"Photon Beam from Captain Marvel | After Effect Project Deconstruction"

Hey guys and welcome back to Go Menards! My name is Joe Barlow and today I've got another project deconstruction for you. This week we're gonna be taking a look at how I made a photon beam from Captain Marvel. Last week we did the Tesseract weapon, if you missed that be sure to catch up. There'll be a playlist somewhere. Also if you want to watch these before the deconstructions are made here on YouTube then be sure to follow me over on Instagram where I am releasing these. Link will be in the description. If you've missed it here is that video and I'll see you at the end of this one.
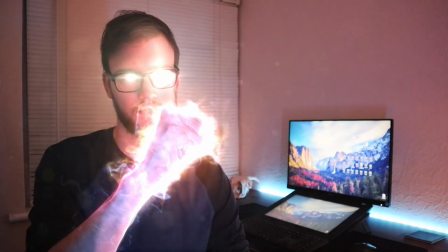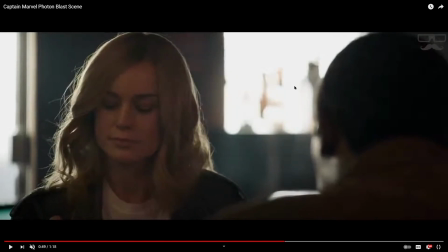36s
So let's take a look at the shot that I used as a reference. Now this is a scene from Captain Marvel where she blows up a jukebox with her photon beam to prove that she's not an alien to Nick Fury. We can see straight away that this sort of energy glows up from sort of inside of her hand.
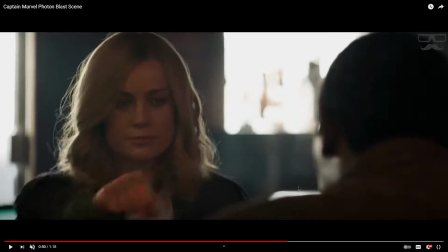54s
It's kind of like when you shine a torch through your skin or
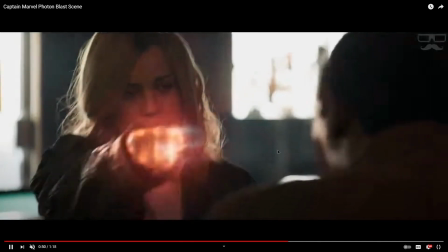59s
through your hand and you get that sort of sub level you can sort of see a little bit of the inside but not everything
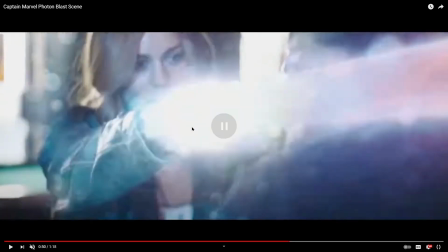64s
and the light is bursting through before it finally does burst through and you get this big energy beam this big sort of light flare you've got orbs going on around here and you've got that energy beam shooting off screen it does a blow up the jukebox in the next shot there loads of
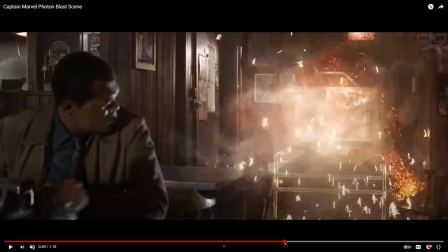82s
sparks loads of energy um absolute chaos and that's what we're going to try and recreate today
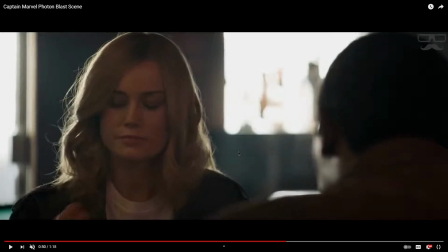89s
I did look at some other shots from from the film sort of more when she powers up completely and she's got sort of a wavy energy around her and we'll try and do some of that as
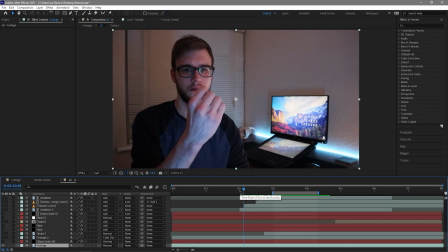99s
well but mostly something like this. So here we are in After Effects and we'll just take a quick look at the base footage first.
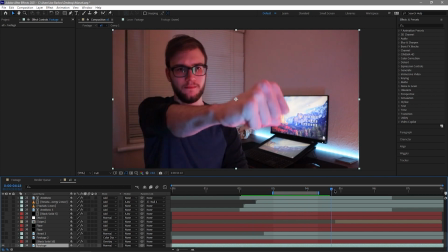107s
Today we've got me acting out looking at my hand like I've never seen a hand before and then reaching out and that's gonna be where the energy sort of pours out of my fist and goes off shot before disappearing and me being confused of what's happened.
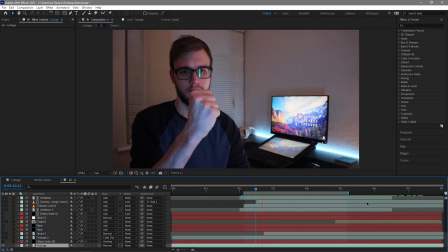124s
I don't know what's going on here. And you'll notice as I play this through that I've got a bit of a red light going on in the background. That's just me off shot just turning a light on. And I did this because it's always a good idea to build elements in the real world that will help sell the effect so if
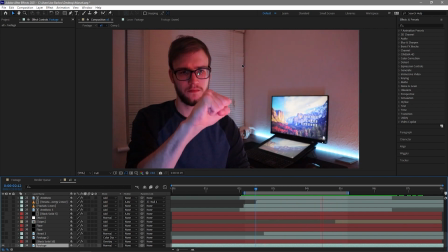143s
you've got a beam of light going on or some sort of glowing add some light in if you've got someone going really fast or throwing like a fireball or energy ball or something then add a fan on them add some sort of environmental interaction
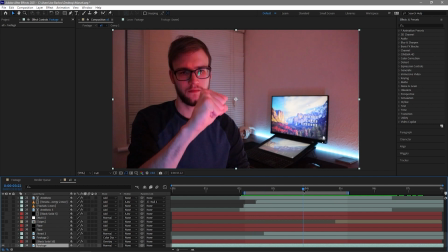157s
so that's what we've got now the first thing I did was
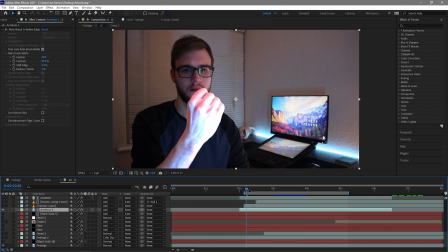163s
create a rotoscope of my of my arm there it's quite visible here and I did this to attach a lot of the effects to I've got some fractals and some energies that I want to sort of sit behind or on top and so I needed a rotoscope on that so
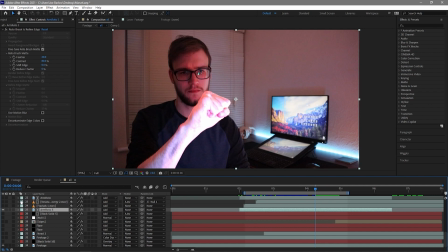182s
that's that that was the first thing I did and it's quite good one it's quite clean after effects is rotoscoping has really improved over the last sort of year or two so it's something I'm using more and more if I don't I don't really fall back on green screen as much as I used to I just think I'll just rotoscope
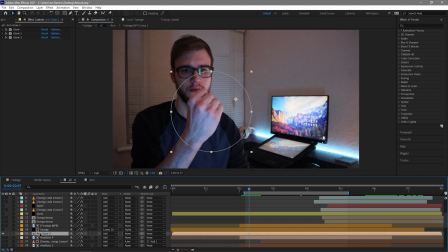199s
So now I've got my rotoscope, what I want to do is build layers of energy and glows to sort of isolate my arm having this power.
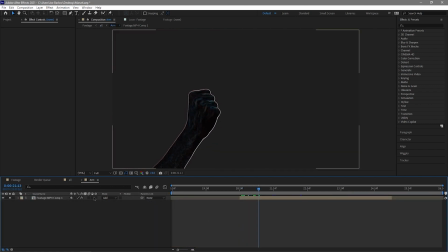207s
Now I did this to start with by taking my rotoscope and adding a find edges to the rotoscope and inverting it.
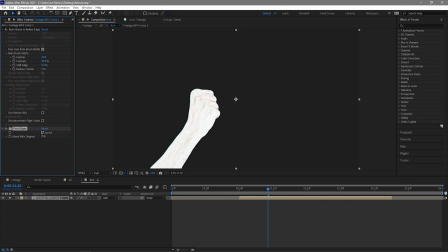215s
So you get this hand. So when you first put find edges on it, it looks like this, but when you invert it you get this black and white rather than this white and black.
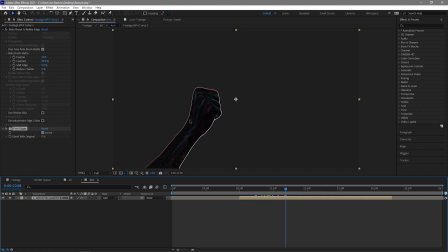224s
And this gives me a nice edge.
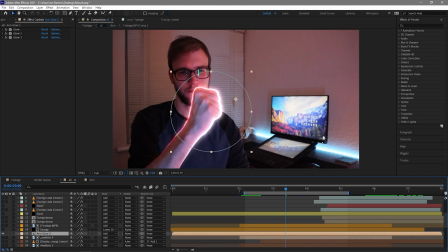226s
Now, if I go back over to my other composition, I've taken that edge, I've added a bunch of glows onto it, and as you can see, I've got this edge glow, which is fantastic for what I want.
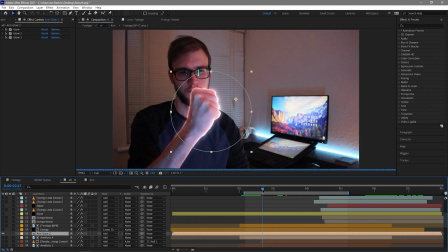240s
Now, I've also added a mask, so it's only the top of my hand, and I've feathered it slightly, so it actually sort of fades out the lower it gets on my arm, which makes this area look like it's pretty intense. and here it is it just comes on and I sort of try to match the glow of the background
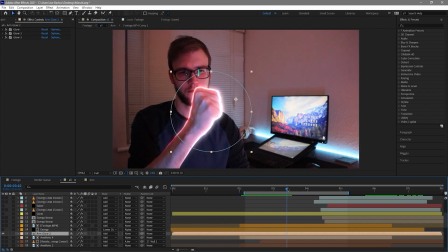257s
and that's the very first thing I did to to achieve this shot and already it looks pretty decent. So the next layer I applied to myself was this sort of in arm energy we've got that exterior glow we want some energy going over the top now I've built
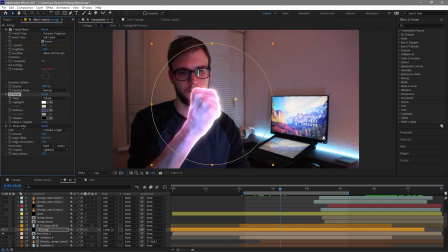275s
this with some fractal noise some toner and a vector blur just create this pattern inside the arm and I've used a rotoscope there and an alpha matte just to just to sort of isolate that area now I've also added a linear dodge to this and that's just to help
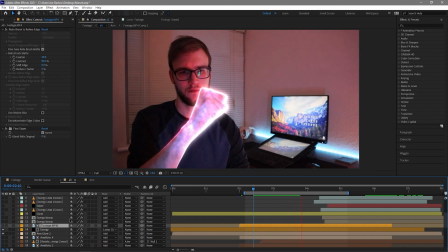294s
that sort of light sub level lighting some bits are really bright some bits are a bit darker and it helps build those sub levels like we saw
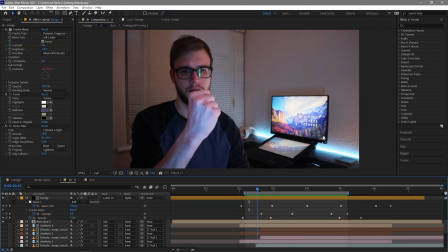304s
in the reference footage so here we go it's rendered in and we've got it sort of all building up before the release happens and I've
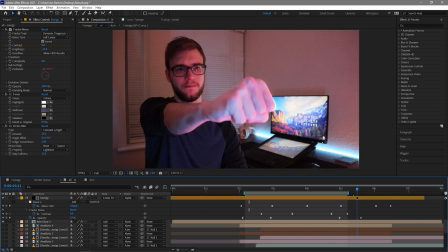312s
just got it fading out there because that's where it's meant to be pouring out of my hand just before the glow leaves my hand so this is the
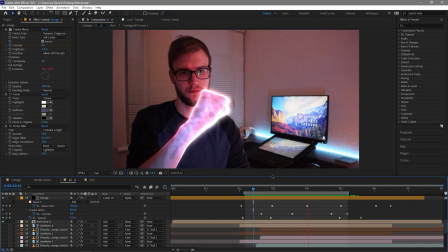320s
basis of all of the energy.
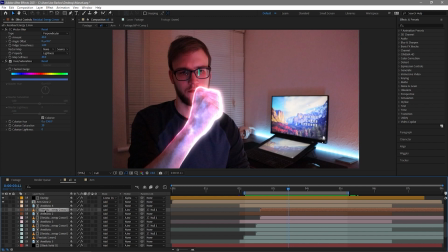323s
Now as well as the interior fractal and the exterior glow to the fist I also wanted some energy flowing around it something we see in a lot of the other shots in the film but not necessarily the shot we're referencing but I thought it'd be cool to add it so what I did
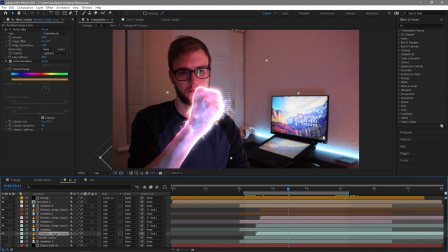336s
I took the rotoscope again added a bunch of energy and colored it in and I ended up with this cool energy flowing around the the hand so all this energy sits behind my hand so it's not necessarily on top of but it's sort of around because of those glows it looks like it's
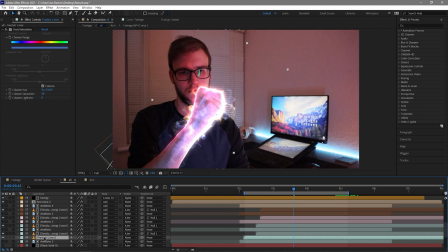353s
sort of feeding from that I also did go ahead and add a little bit on top of the hand as well so it all sort of fits together nicely now this was the basis of all of the energy I wanted to sort of build up onto my hand and around my hand and
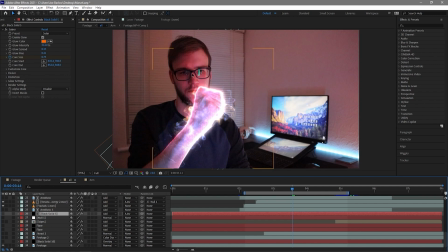368s
I thought the next thing I needed to do was add some light into my face to make it look like that glow was literally in my face I mean my fist is that close you think there'd be some sort of interaction so what I did there was just add some some light sweeps
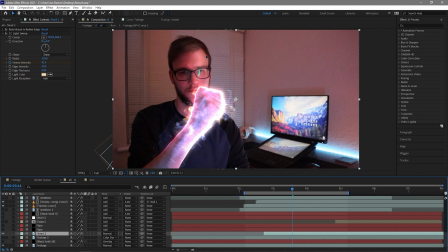385s
onto a rotoscope part of my face and if we just solo
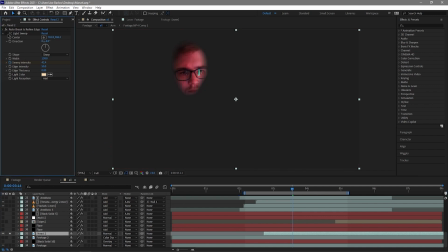390s
this you can sort of see there's the rotoscope and And the light sweep just sits on the side there.
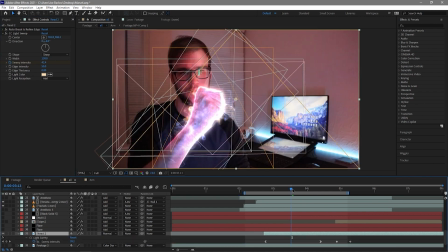395s
This animates in nicely so it slowly builds up as the glow builds in. And it gets pretty bright. I wasn't too worried about that because I was also going to add some flares to my eyes which I did towards the end.
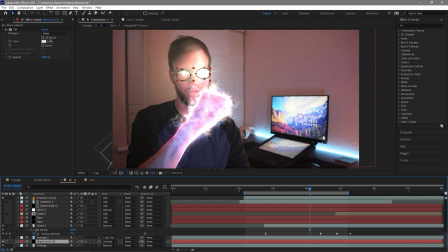412s
And that does also brighten my face quite a lot. I added some globes around my pupils there as well. and these all sort of came into play as the charge came up my eyes my hand everything started to sort of show itself
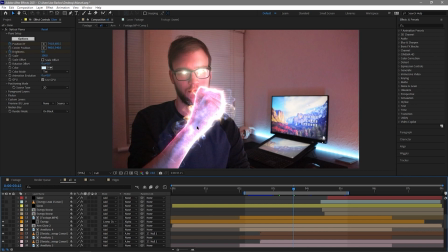430s
at this stage I was pretty happy with everything that I've got and the next thing I wanted to do was of course build that energy beam flowing out of my hand so what I'm gonna do is go ahead and just turn off everything I've just turned on
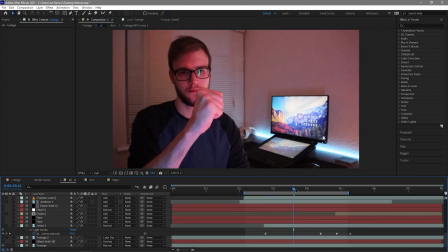443s
and we're just talking through the energy beam leaving my hand so the first thing I did to create that energy beam was of course create some
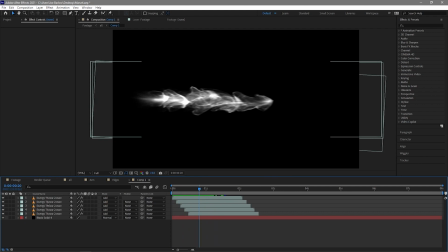451s
sort of flow now I just duplicated this energy throw animation over and over again just to sort of make it look like it's one
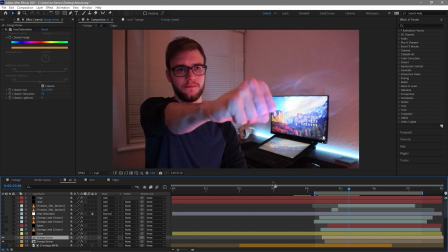462s
continuous beam and I dropped that on top of my footage I created two layers of it slightly slightly delayed colored one of them blue and one of them orange and that matches that energy that was around the arm in the earlier bit of the shot.
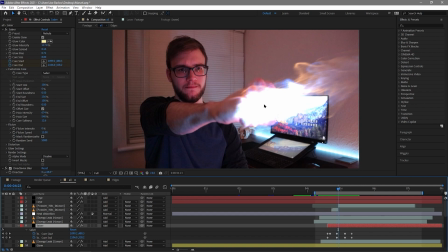478s
Now I thought this looked okay but I thought it was missing a lot more power. It sort of just looks like steam coming out my hand at the moment.